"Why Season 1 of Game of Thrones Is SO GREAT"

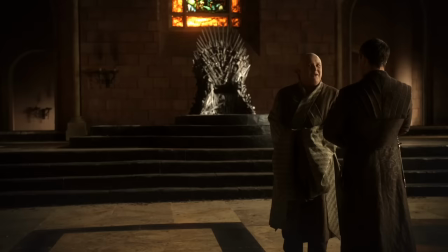In essence, the characters use words to spar against each other because as Varys points out, information is power.
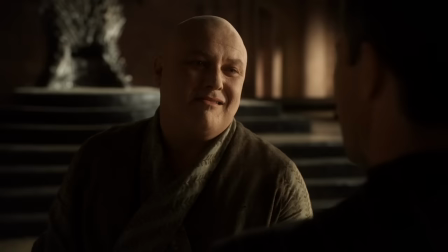And not long after that's when I saw you escorting a certain foreign dignitary,
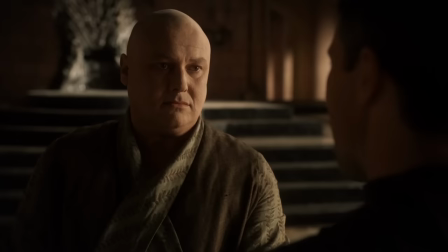council business. Of course you would have friends from across the Narrow Sea.
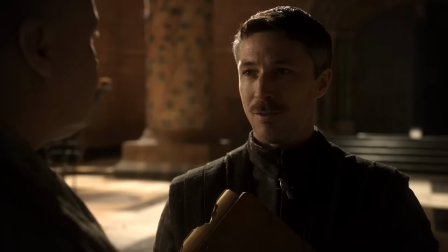You're from there yourself after all.
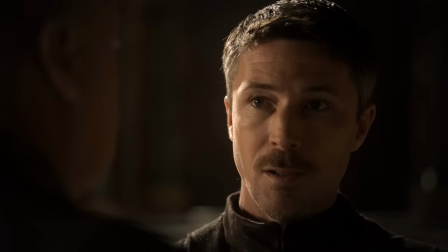I would say some of the best fight scenes are between Varys and Littlefinger, because they are literally fighting with their wits.
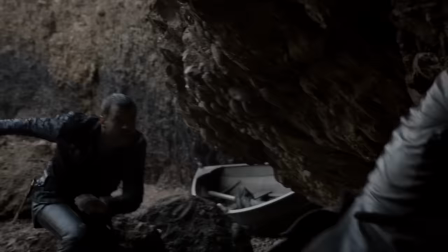Also with these scenes, we get the added benefit of learning more about their character, instead of a popcorn action scene where we don't get a lot of information about someone.
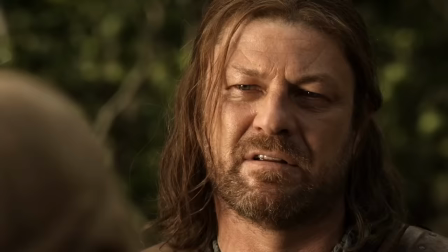Two people whacking their swords at each other is entertaining for a time, but a fierce battle of dialogue offers more in value for the overall story.
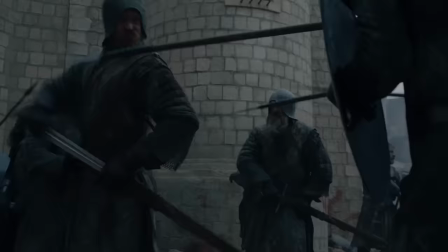The problem with the later seasons is that it loses the balance of action and dialogue that the first few seasons have.
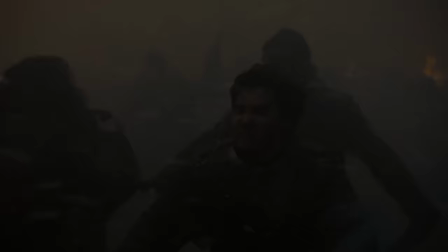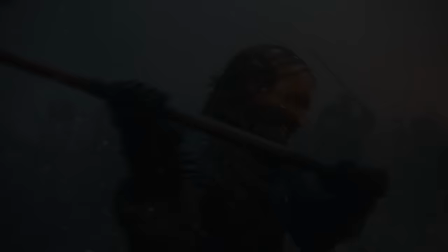Sure, you can have extended action sequences, but it quickly becomes dull when your character is drawn out from an over-reliance on action.
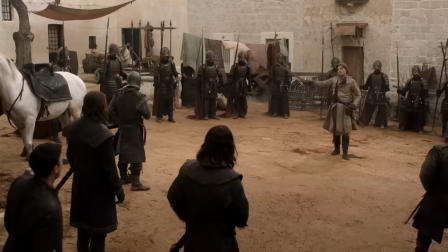This isn't an issue with season 1. Season 1 uses its action very meticulously.
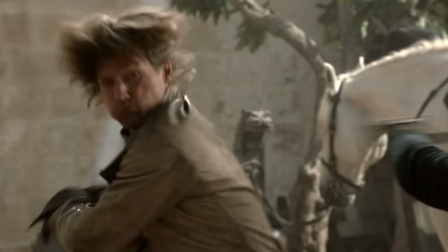And even when there is an action scene, it isn't long and drawn out for visual spectacle, but it is more like a samurai duel to determine a character's value.
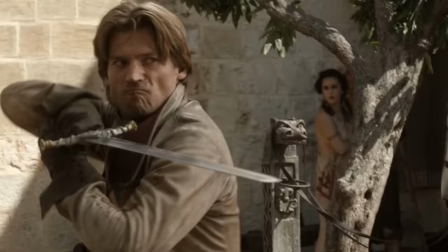Like the fight between Jaime and Ned cements this fact. They are basically having a battle for their reputation and the fight has more to offer than just action.
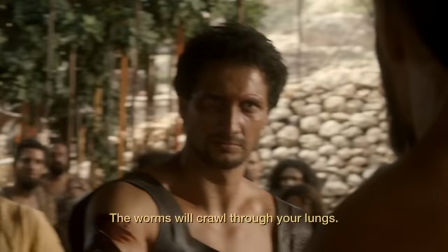Also, with the change of pace in the Daenerys plotline, we get some more fight scenes with the Dothraki because it's within their nature.
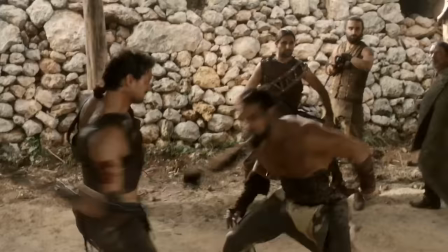That want for action that audience exhibits is mostly quenched because the Dothraki culture is more violent.
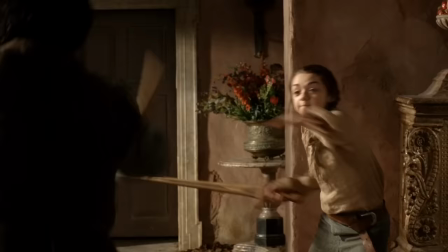Also, with Jon Snow, he is training to be in the Night's Watch so that also offers more action, along with Zero Pharrell teaching Arya how to fight.
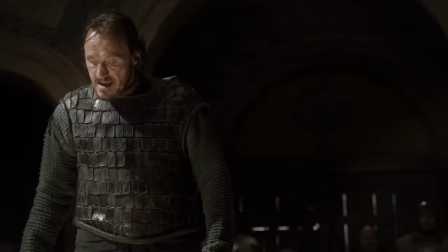So the pace in general isn't a complete slog and there's a lot of variety.
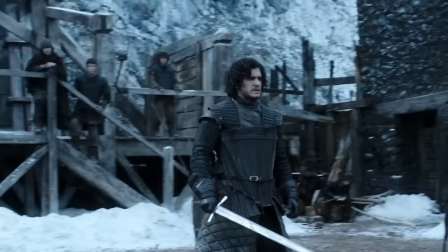Season 1 finds that sweet spot of balancing slow burn mystery and the addition of action through separate plot lines.
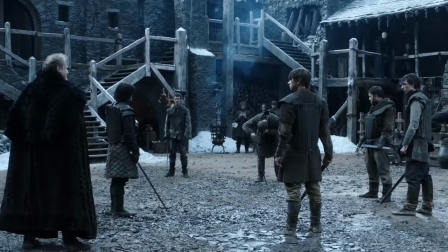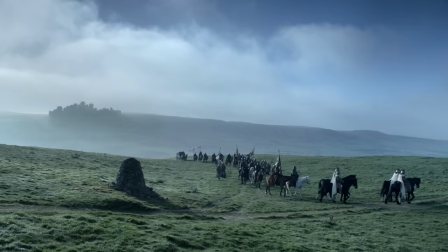Another point that I have to mention while on the subject of pace is how long it takes people to travel around Westeros.
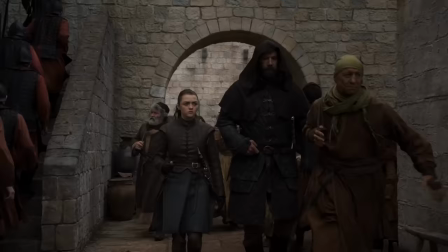Obviously in the later seasons, they practically feel like they are teleporting, and that also accounts for the breakneck pace of the later seasons.
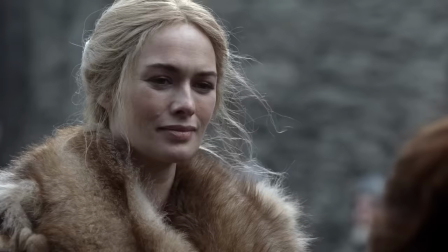But with season 1, it actually takes like a month to travel from King's Landing to Winterfell.
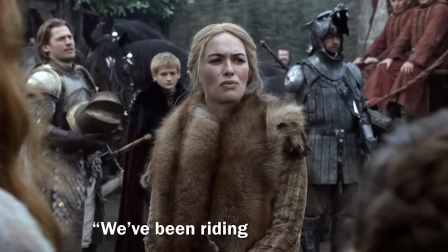Take me to your crypt. I want to pay my respects. We've been riding for a month, my love. Surely the dead can wait.
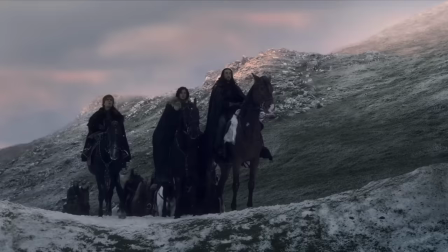Ned.
It makes the show feel more grounded and realistic.
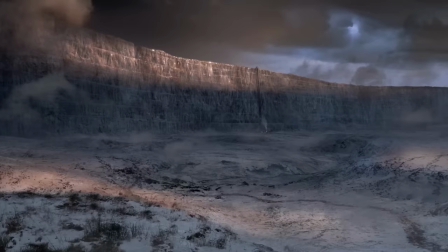It's like, oh, it actually took you that long to get from point A to point B, and it gives you a sense of what the scale of the world is like.
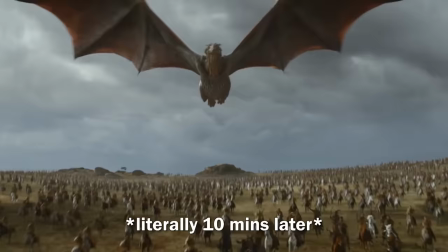When Daenerys is zipping from Dragonstone to Highgarden, we lose that sense of scale that they are on an entire continent.
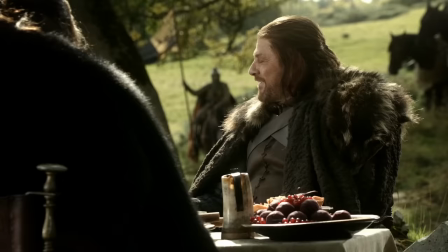But in Season 1, when the characters are going on long journeys, they give them moments to develop their character with more dialogue scenes.
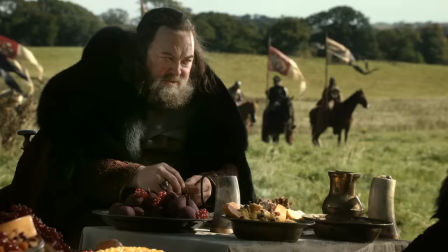Like Ned Stark and Robert Baratheon discussing their time together, We never had the chance to be young.
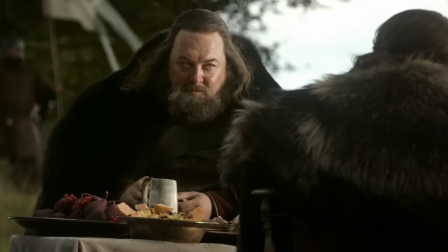I recall a few chances.
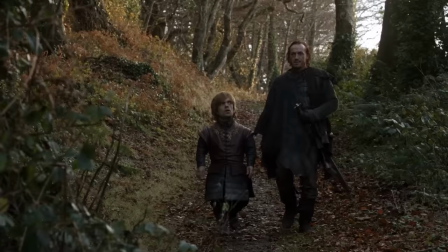Jon Snow and Tyrion talking to each other at the campfire, Tyrion and Bronn bickering at each other while walking through the country,
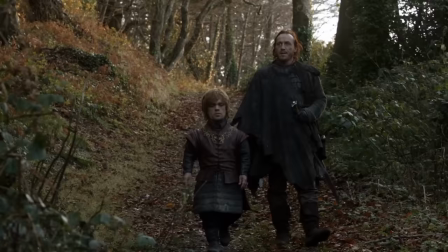Season 1 is able to retain that skill of the world while simultaneously giving us character-building dialogue.
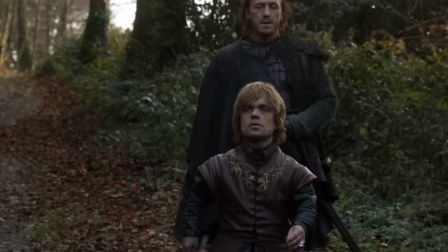All of the traveling scenes aren't boring because we actively get dialogue that's intriguing.
Remember this.
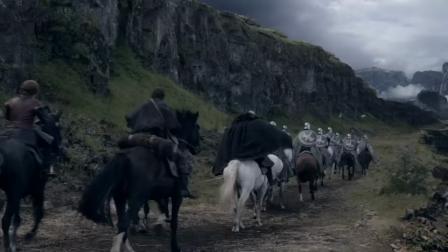Whatever their price, I'll beat it. I like living.
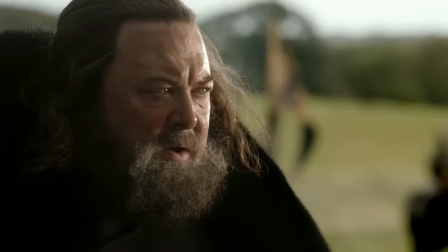It does more to have these dialogue scenes while on the road because we actualize the world that they live in.
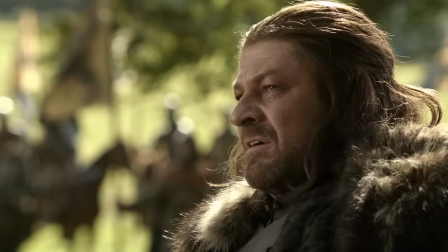The pacing in general because of all this just feels much more natural.
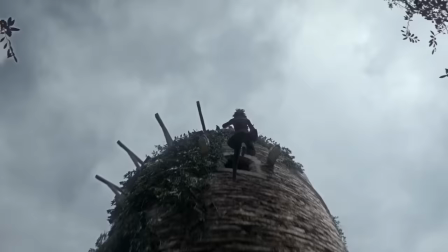Another aspect about season 1 that helps the slower pace is the use of cliffhangers.
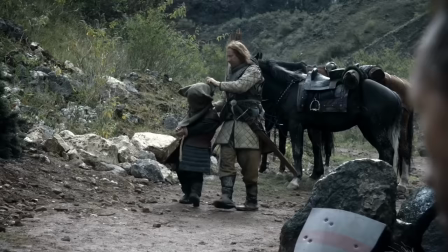Having those sharp twists in the narrative keeps things interesting and unpredictable.
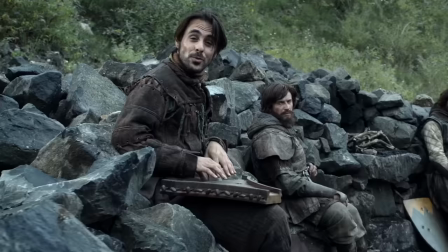Also, by having them at the end of your episodes, it instills a need to watch the next part of the story.
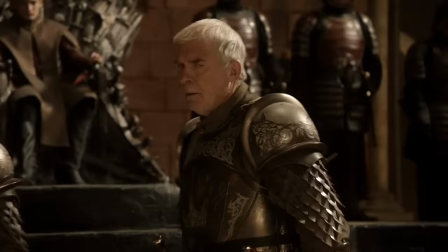It also creates tension within your story that something bad could happen at any time.